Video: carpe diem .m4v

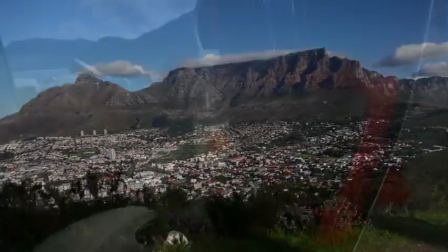7s
Carpe Diem Kambuco is a lifestyle brand that lives perfectly in vibrant international cities such as Cape Town.
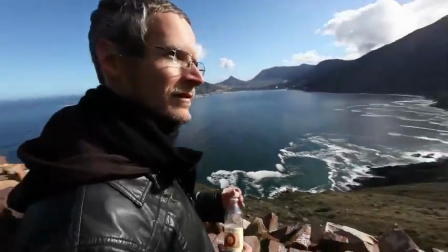13s
Cape Town is seen as a pretty laid back place. I think we have a studio full of people that are very zen.
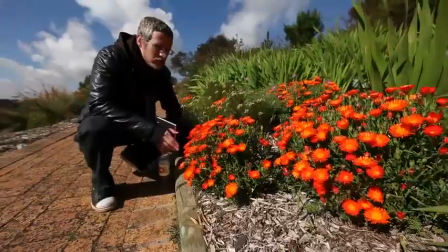20s
The natural beauty is surrounding you and it's so close and accessible to everyone working here.
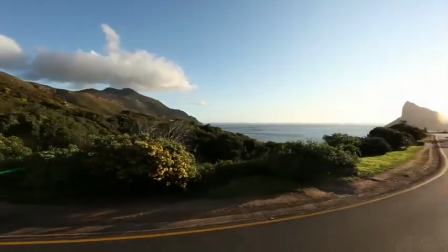24s
I definitely think Cape Town must have inspired them to bring this into the style that they did here.
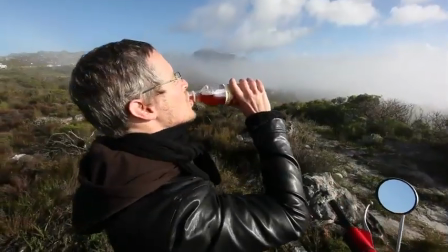30s
It's a very harmonic brand and it feels very natural. It was nice to be able to work that as a tone in the animation.
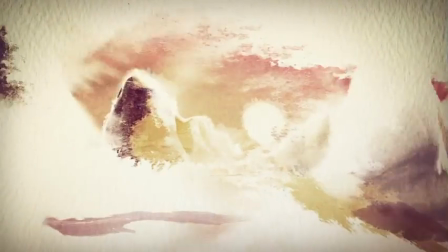38s
The hardest part was to create something from the watercolour. You know, trying to keep it traditional but also a bit more contemporary. The sort of balance between something new and something old.
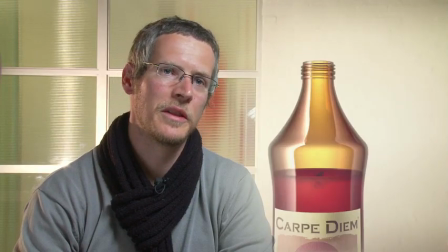52s
There's a lot of hard selling facts about the product that needs to be communicated.
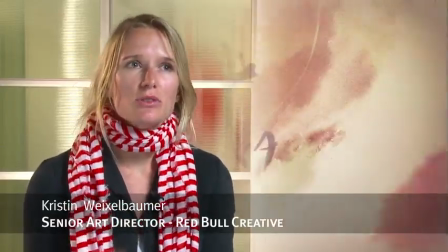56s
It's so much information and what AMI Collective have been able to do is make all that information come across in such a beautiful,
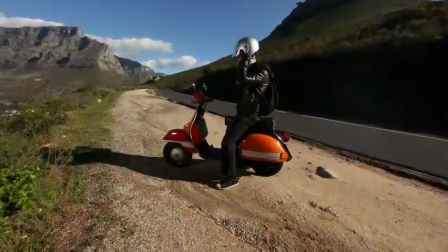64s
peaceful and calm way.
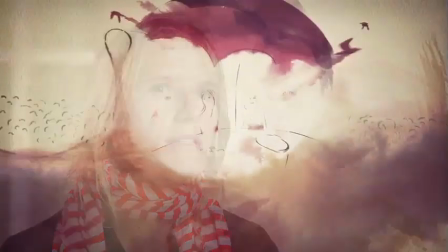68s
The music was such an important part because this was the one way where we could bring in the femininity of the product. I almost worked exclusively with traditional Japanese instruments and percussion.
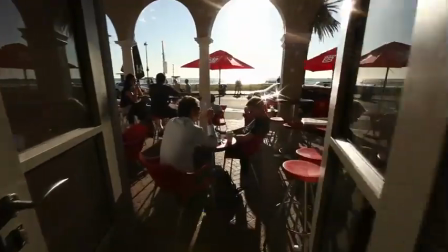80s
To tie it all together I used a feminine voice. I definitely think our edge or what gives AMI Collective an advantage is the fact that we function pretty much as a family. Everyone gives his input and there's no ego involved. The fact that we are a collective is the only way we could have done it.
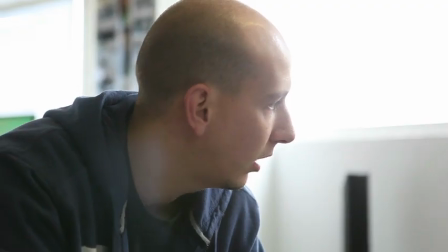99s
Each guy's got each sort of thing that he does best and you can bring that back to the frame.
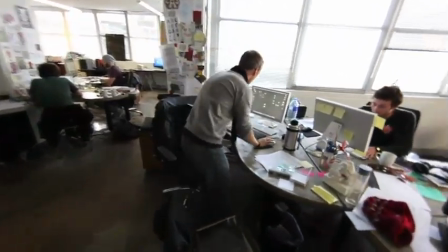105s
On our server for each file we had about seven versions of various people who saved the same file with their name at the end.
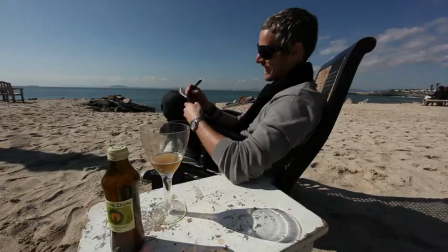It was an explorative mission that we were asked to do and it's something that we love.
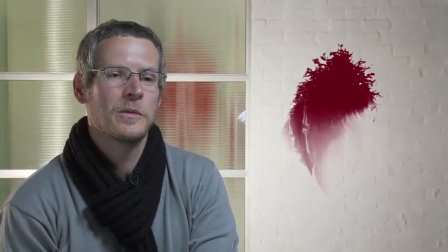123s
The kombucha drop is the main focus on this commercial.
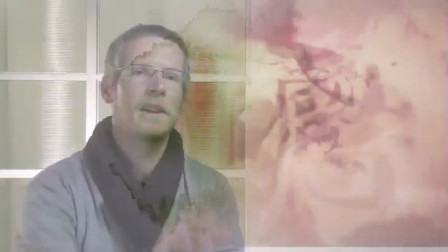129s
We could use it as our protagonist that leads us through the animation.
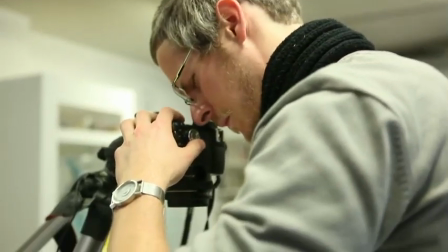133s
We had to film ink to get a realistic motion because it's not something that you can recreate digitally.
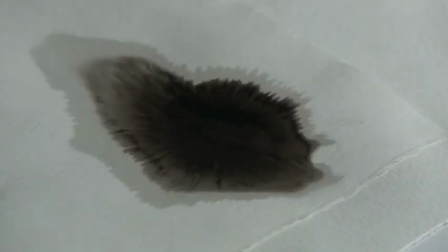138s
We played with so many different types of ink, some water-based, some oil-based,
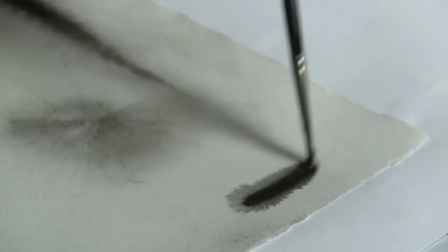143s
and to see how they reacted with water and with the paper itself, some dried in different ways.
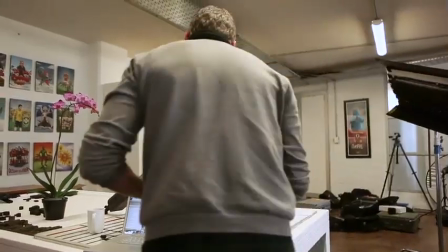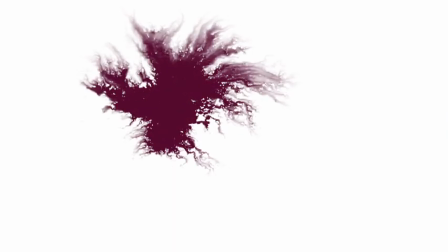153s
The way the ink moves happens by chance. It happens very organically, you can't plan it.
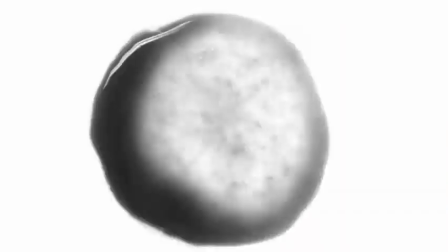158s
There's a lot of luck with how things work at the end, and we were just amazed with how some of the ink looked when it dried.
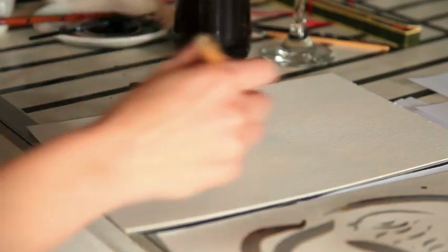169s
My main area of work was the painting. I used a lot of different brushes, mainly oriental brushes.
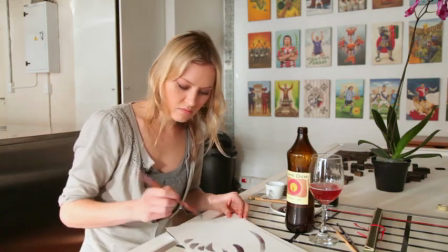177s
Each strand is really fine. It just holds watercolour really well.
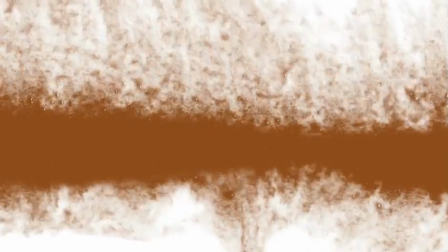183s
Each stroke had to be separate, so it was quite hard to colour it in the beginning.
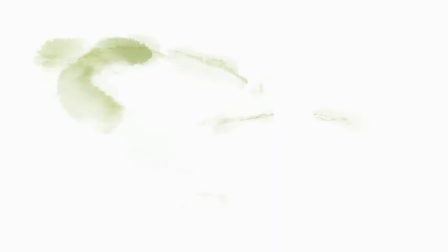192s
After the illustration process we had to animate them and we wanted to bring some life into the paintings.
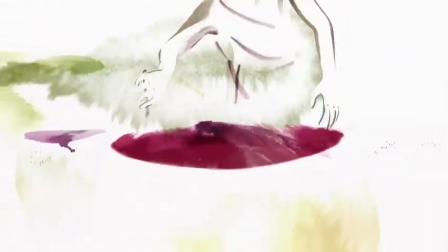198s
It's kind of magical seeing something that's usually static becoming this different world. Some scenes were more 3D intensive, some were more 2D intensive.
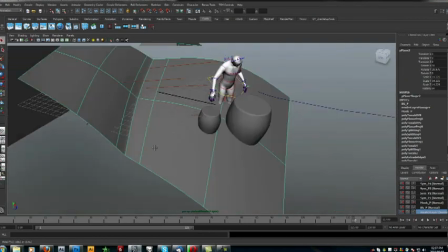212s
We then had all these different layers that we almost needed to compose together in a final composition.
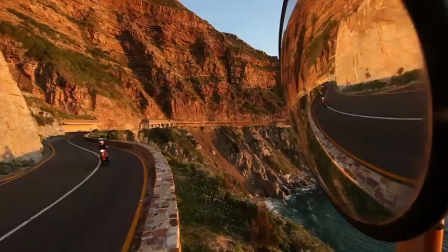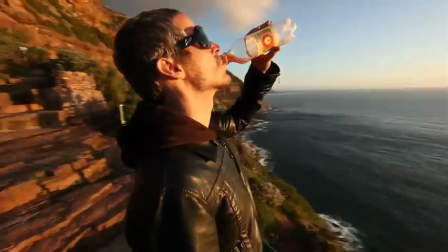227s
From Red Bull Creative's side, their direction was very good and specific, which helped us a lot.
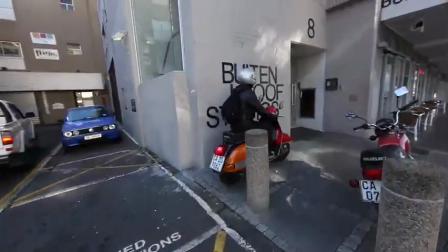232s
What they have delivered is more than we could have asked for. We had no idea that this ad could be this beautiful.
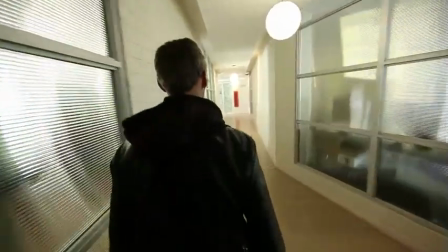239s
Everything is exquisite and it builds this amazing natural organic world,
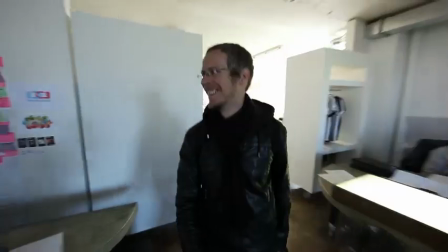243s
all in the straw and lands in the bottle and in a way, Carpe Diem now holds that world and it's up to the viewer then to drink it.